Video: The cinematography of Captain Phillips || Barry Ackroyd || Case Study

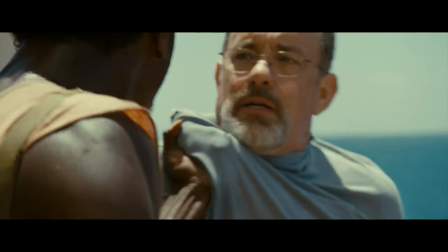[0:00] Listen! Hey! You come or I'll kill everybody! I don't care!
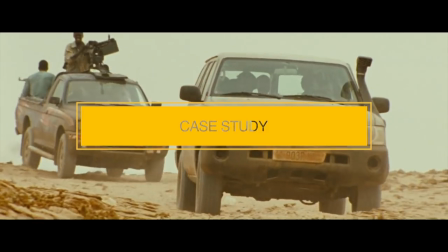[0:05]
We chose Super 16 for the Somali story, so that meant the part of the story,
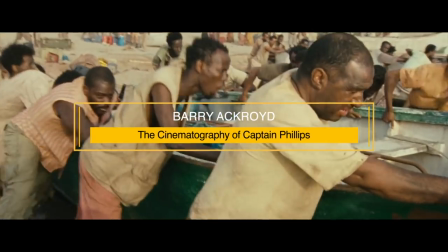[0:11]
leaving the village, going out to sea, traveling across the water under the skiffs. We knew we would shoot without stabilizing it or back to the basics.
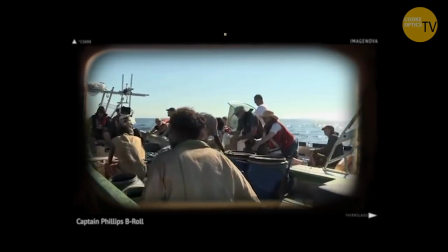[0:22]
So we built a little rig just to support the camera so it didn't go overboard, and put it back on the shoulder and the Super 16 with the 12 to 1 zoom
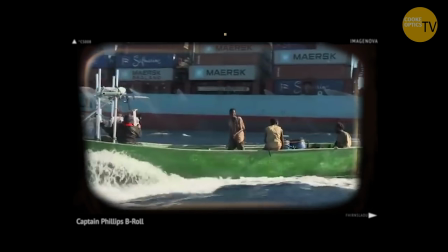[0:31]
gives me what I've described before is like I've got the whole view here but I can either pick out someone 12 feet away and get a close-up and I could also show the ship
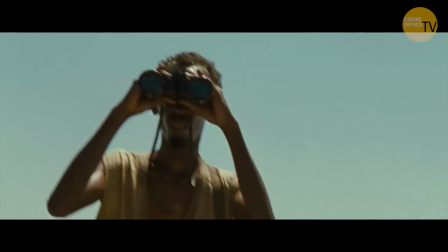[0:45]
catching up on a container ship on the end of a zoom because that's what your brain does. That was the perfect way for me to do that kind of shooting you know and we got into situations we were underneath the ladder when
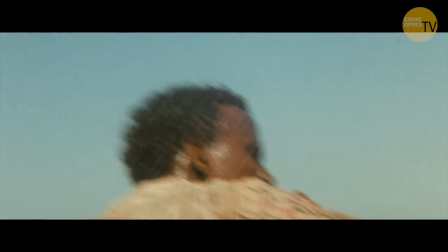[0:59]
they were climbing it we were dragged being dragged to the the ship and it's 300 meters long and you're in the underneath it at the end you're getting dragged to has got propellers and everyone's told us not to get near the propeller so you but i'm still shooting ollie my focus brother he's going like fuck we're gonna die and i'm like keep shooting keep shooting and then they cut that piece out of the film.
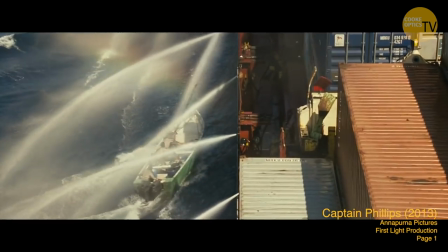[1:22]
They used the beginning of it and the end of it because we got spat out at the other end but kept shooting again.
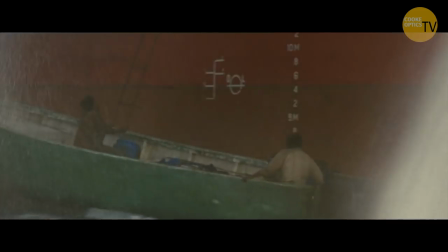[1:27]
Basically they used it as two angles. They start to catch them climbing up onto the ladder and they start climbing. I'm still shooting it under here but then we pull that here. Then they cut that bit out and it looks like two angles on the same moment.
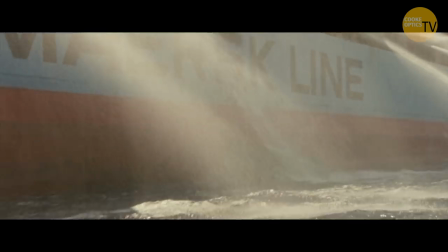[1:43]
That's just before getting onto the bridge. That's the Somalis climbing the ladder. They've We'd been hosed down, we'd been hosed down in the boat, we've got spinners, we've got rain deflectors over the cameras and we're bags up and we're all in plastic bags and they're hose piping us down,
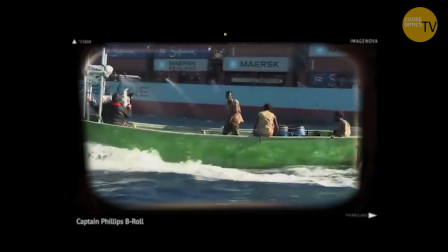[2:00]
you know. And then there's this moment where they have to make the leap onto the boat.
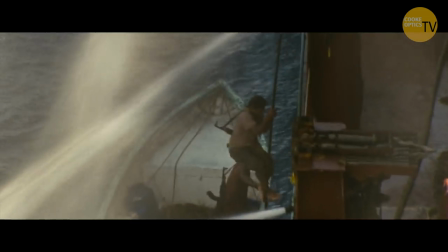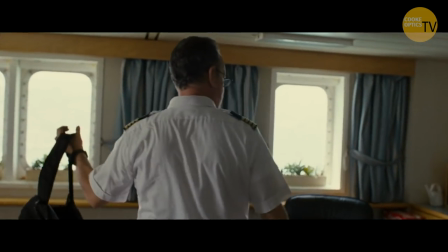[2:08]
First scenes we did with him, walking onto the bridge, we climbed some stairs with him, you know, camera behind, a kind of classic Paul Greengrass pushing, pulling, pushing kind of scene. Boom, burst out into the bridge, you know, big stop, pull, don't you, so that's what this hand's doing,
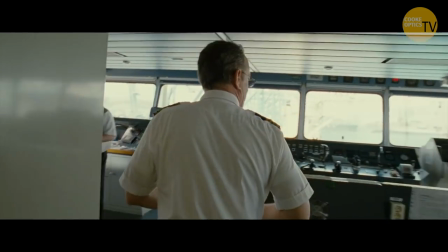[2:25]
controlling the zoom so he got the right frame, searching the room as if he'd just walked in,
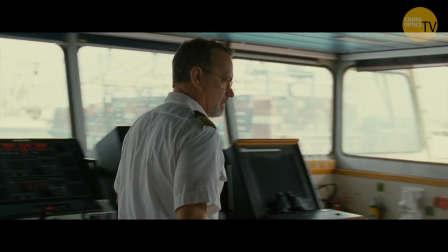[2:30]
and the idea was we knew he would go off to the right, and he would go and get a coffee, and then he would walk around to the guys and say his first lines about,
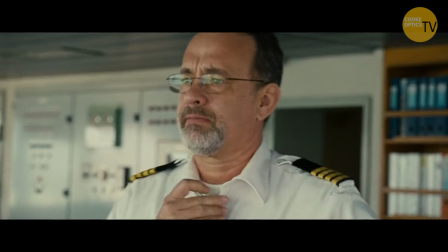[2:40]
so what's on the itinerary for this ship, you know, I follow,
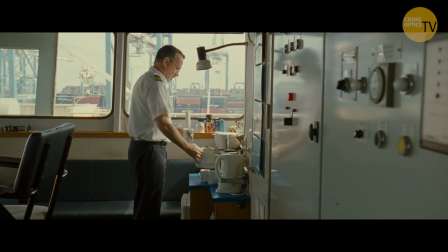[2:44]
he goes to get coffee but I'm on a kind of mid-shot on him so the obvious thing is when someone if I lean down like this the camera wants to go down and see what I'm doing you know and then
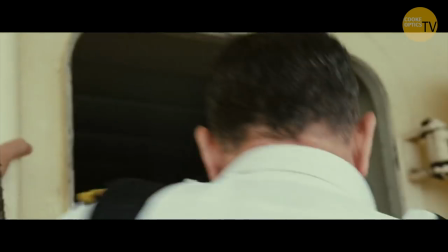[2:54]
later on he thought because he closed doors behind him but had walked off and gone far enough away and we were still trapped inside the bridge because he closed the door you know but there's windows and I could you know and the camera just keeps moving around and then he turned back and he didn't like getting caught, obviously. So he goes, okay, I get it now, I'm going to walk. I'm going to keep walking. And at the end of it, he said, you know, it's like, it was just another way of making films for him that he'd never had before, you know, so.
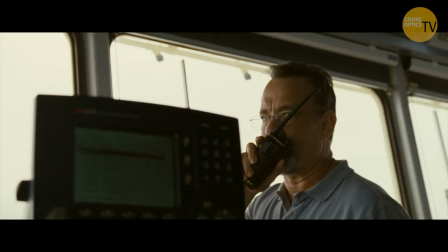[3:25]
I'd like to think that Tom gave one of his very best acting performances in that film.
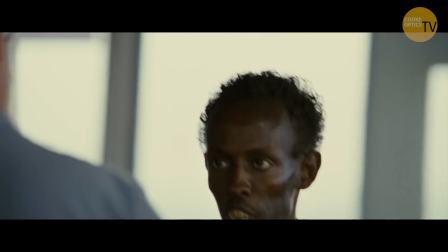[3:30] We are under pirate attack. Don't shoot somebody, you shoot me. Wait, it's the crew, Iris. You said this was just business.
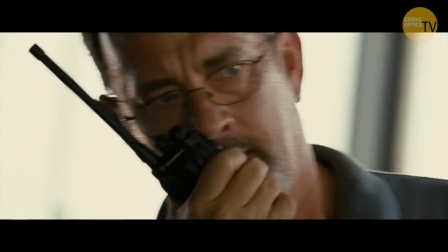[3:37] Is this business? Is this how you do business?
I've got to admit, I was a little nervous when Paul said we've got Tom Hanks. Does the Hollywood thing kick in? Does he want special lighting? Does he want special time given to him? Even though, you know, just to make him feel special. But he got it very quickly. He looked at the Somali guys. There was a scene we shot with them with that beautiful skin, that black skin that's shiny and oil.
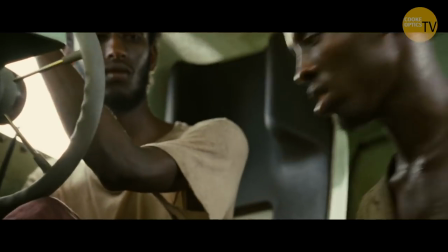[4:03]
You know, everybody sprayed each other down before each take, you know.
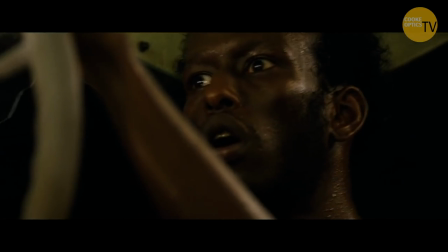[4:07]
So they're in the lifeboat. it's orange lifeboat beautiful faces and then you got Tom Hanks if they wouldn't go and look at playback
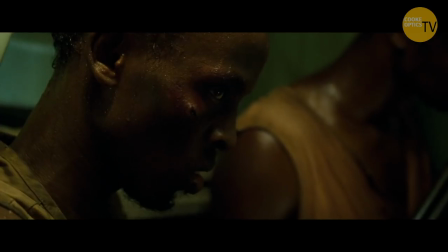[4:15]
or anything like that he just kind of glanced across and he went whoa I'm gonna have to up my game here you know really respect Tom for that because he realized that people who were not necessarily actors could give so much to him that he would have to like as an actor start giving more back to them as well you know and that's where I think you know this perfect storm of energy started
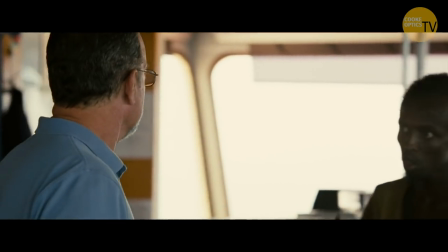[4:40]
to build you know look at me sure look
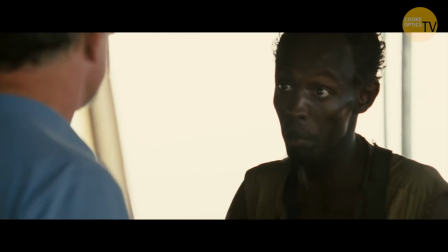[4:46] at me sure I'm the captain now
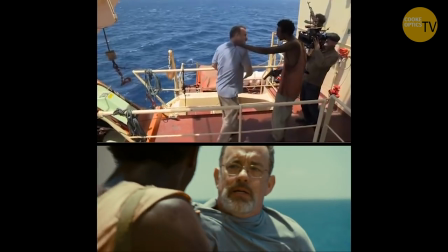[4:47] all the
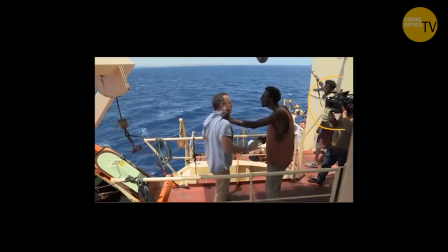[4:58] ship material was done at sea either in the Mediterranean or in the Atlantic
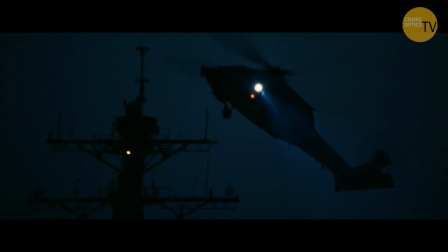[5:03] three main ships for a couple of days we had a helicopter flying and we had to have
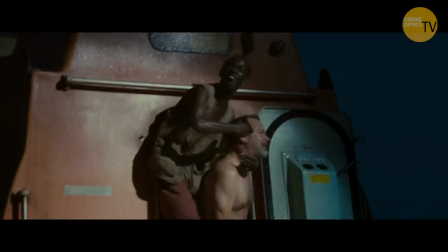[5:08]
spotlights. I'm often saying to the director, wouldn't it be great if they had two spotlights on the front then we could, and they go, yeah but they don't.
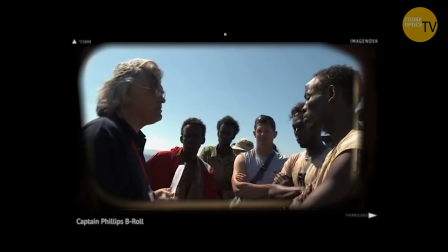[5:17]
Every director, because they're coming from a kind of realist thing, they're like, yeah but that wouldn't be right would it?
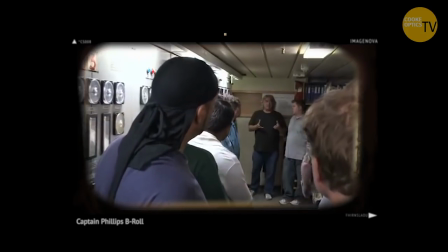[5:22]
And you go like, no forget that then, you won't do that. And often I've got to say, directors are quite right, like Ken Loach saying, why is that light in the room here? And you go like, yeah it doesn't really have to be here does it? I couldn't put that somewhere else and put it out the window.
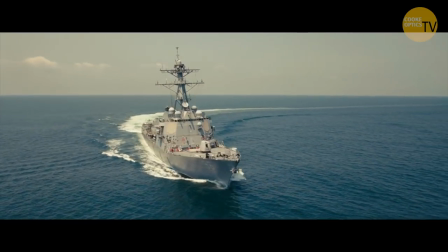[5:37]
The scene involved the frigate doing a U-turn at speed in the sea to cut off the lifeboat.
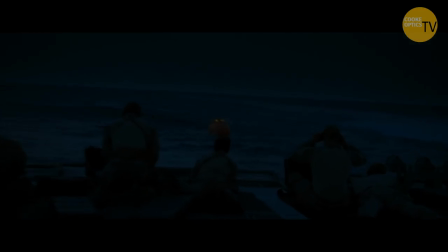[5:45]
We had a camera inside the lifeboat. We had two cameras on the frigate. We had one in the helicopter, looking down on the helicopter and over the boat.
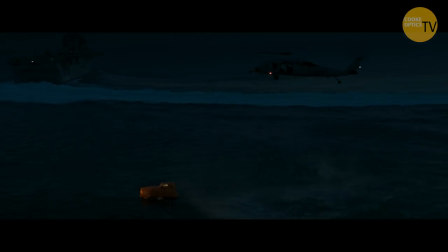[5:54]
I'm in a rubber dinghy at rib, closest to the lifeboat, so I can capture everything. We'd actually got a lighting boat, which was kind of, we'd put a big balloon out on a lighting boat that could drift behind and give some silhouette and
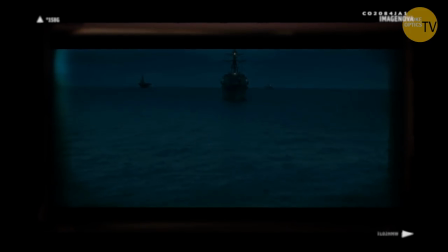[6:08]
I'm holding the camera on a long lens and I'm following the action. And we did it twice, once just before it got too dark and then once just on the blink and I'm trying to go like, we've got to get this all to happen at 7.15. Before 7 o'clock it's too bright, at 7.30 it's too dark.
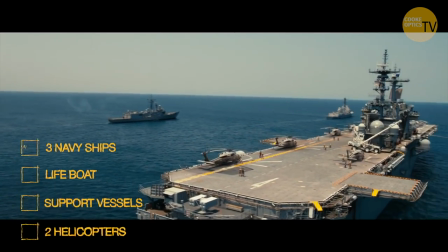[6:28]
Chris Guerreris is organizing three Navy ships, a lifeboat, support vessels,
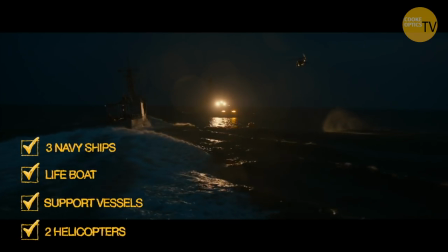[6:34]
two helicopters and he's as cool as a cucumber and I'm going come on let's get it and other people
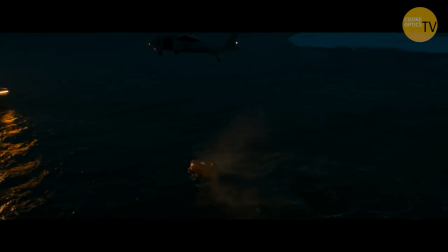[6:39]
are filming helicopters taking off that was all happening on the same moment for half an hour from that is the sequence we generated that wave by by doing what they did they did a kind of handbrake turn in a navy frigate
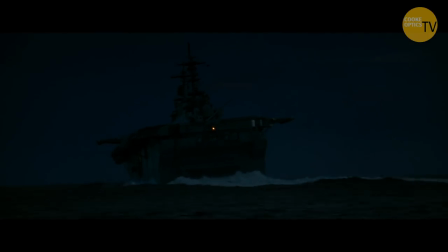[6:52]
which caused a wave we had to go through that as well you know you being tossed around this thing even when it's hand-holding you've got to put yourself in the right place